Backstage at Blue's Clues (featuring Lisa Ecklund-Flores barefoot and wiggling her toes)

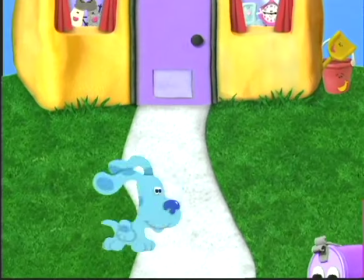One of the characters that really comes to life in the animator's world is Blue.
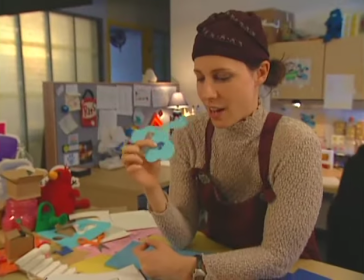So Blue started as a simple cutout, and as you can see here, some early renditions of her.
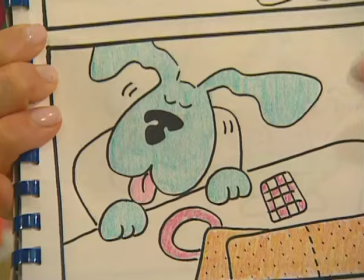But because she was the co-host of Blue's Clues, she needed to show much more emotion. So thank goodness we found Dave Palmer, who is master illustrator and animator, and he brought Blue to life.
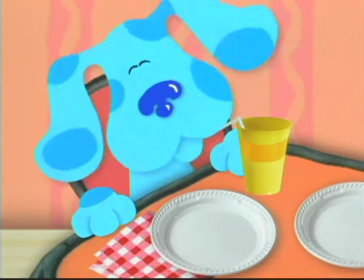Because Blue had to be so expressive and do so many different things on screen, we needed a design for our preschool audience. She had to be really huggable and comforting, and there's nothing more huggable than a circle.
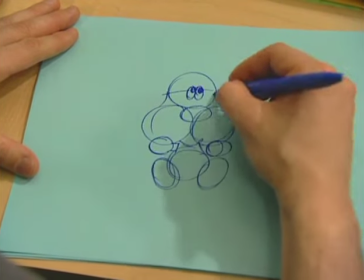So I based my designs on Tracy's. Basically, I just added more circles.
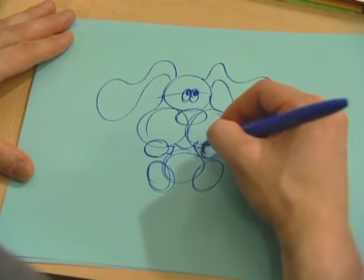We love the warm puppy tummy.
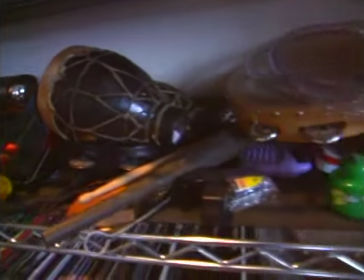There's one character on the show that's a little more subtle, but it's crucial to the quality and the spirit of the show, and that's the music.
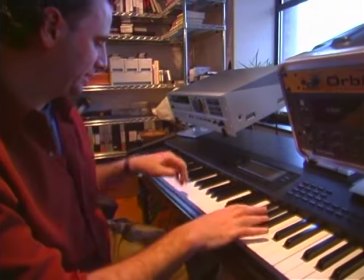Mike Rubin and Nick Balaban compose all of the music for Blue's Clues. With the preschool age group, I really feel like we are free to bring them music from any time,
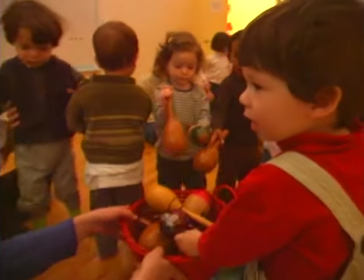any place, any culture, and they'll be open to it.
Michael, come get a maraca, yes.
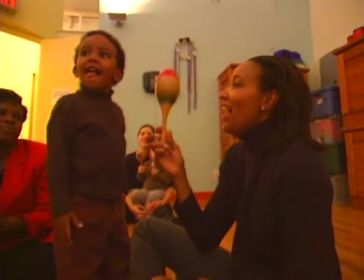It's the wonderful thing about children of this age, they're sort of hearing everything for the first time.
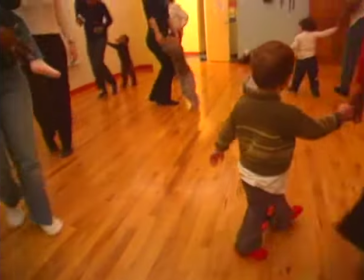We hope that the kids come away with an excitement for all the elements of music.
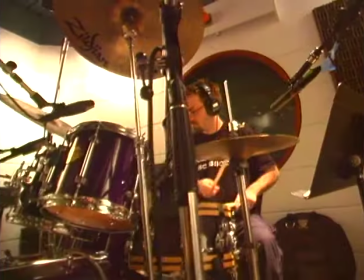The great majority of music that you hear on Blue's Clues is played by actual people on the actual instruments.
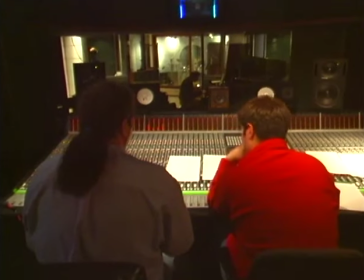Today's the day. What kind of day? The kind of day. A day.
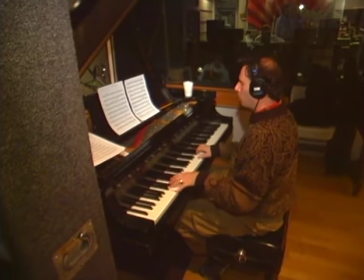For you can be anything you wanna be. Show. Let's
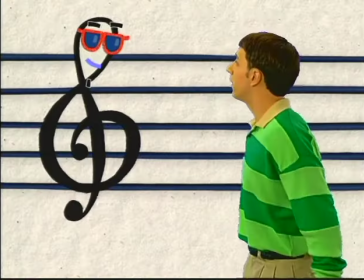go.
On the same note, we got the best of the best to perform the songwriting game in Blue's big musical.
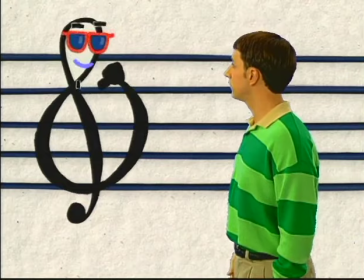Ray Charles is G-clef, and the Persuasions are the notes.
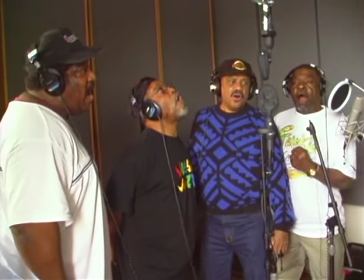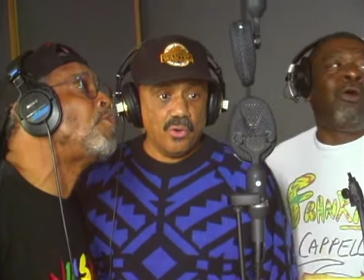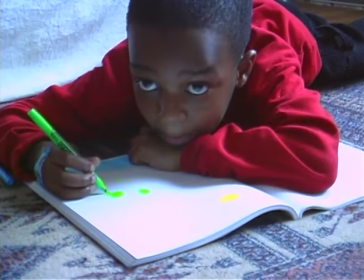Stuff, man. If it wasn't for my son, who's 6 years old, then I wouldn't have ever watched Blue's Clues. But I like Blue's Clues. I like Blue. I like Steve. I know where the clues are. All you got to do is ask me, and I'll point right to the TV, and I'll tell you where it's at. It's wonderful. The guys from Nickelodeon, it's so, so
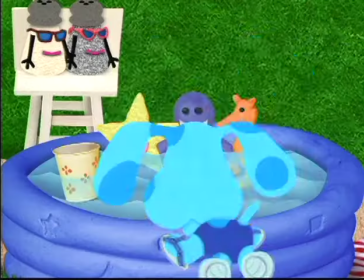wonderful. One of the last ingredients that's added to the mix is the voice of Blue. And one of the creators literally gives her her voice. So there are many things I love about my job, but the one thing that I absolutely love the most is being the voice of Blue.
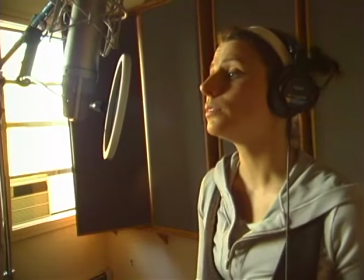Just me and the Blue puppy, and we get to sit in a room, and I just get to look at her and become her.
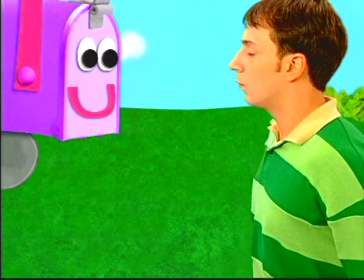Steve, the neighbors are coming.
In fact, many of the voices of the characters come from the Blue's Clues family. Excellent. I play a mailbox on the show, or Mailbox, who's sort of a cross between Ethel Merman, Edith Bunker, and the Pepperidge Farm guy. You know, I remember those chocolate cookies. And Nick plays Mr. Salt. Who is, Mr. Salt. Kind of like, Mr. Salt. Ah! Between Yves Montand and Pepe Le Pew.
Ooh, that feels better.
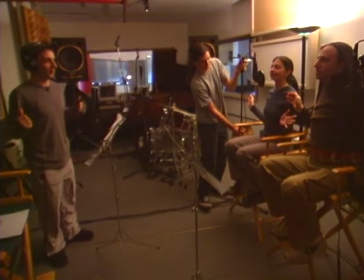Hello, Steve!
Mr. Salt and Mrs. Pepper are the parents on the show and are played by adults.
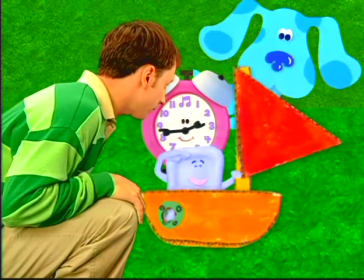Adios!
But for our real kid voices, we of course use real kids.
Whoa!
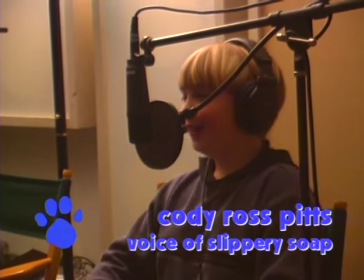Whoa! Whoa!
It's like Keanu Reeves.
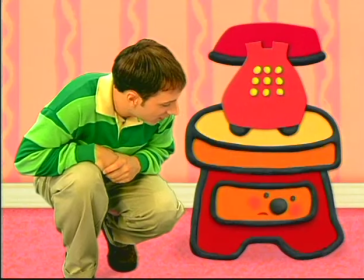Whoa.
Side Table Drawer is shy, and shy is a great story for kids because I think all kids experience it to some degree.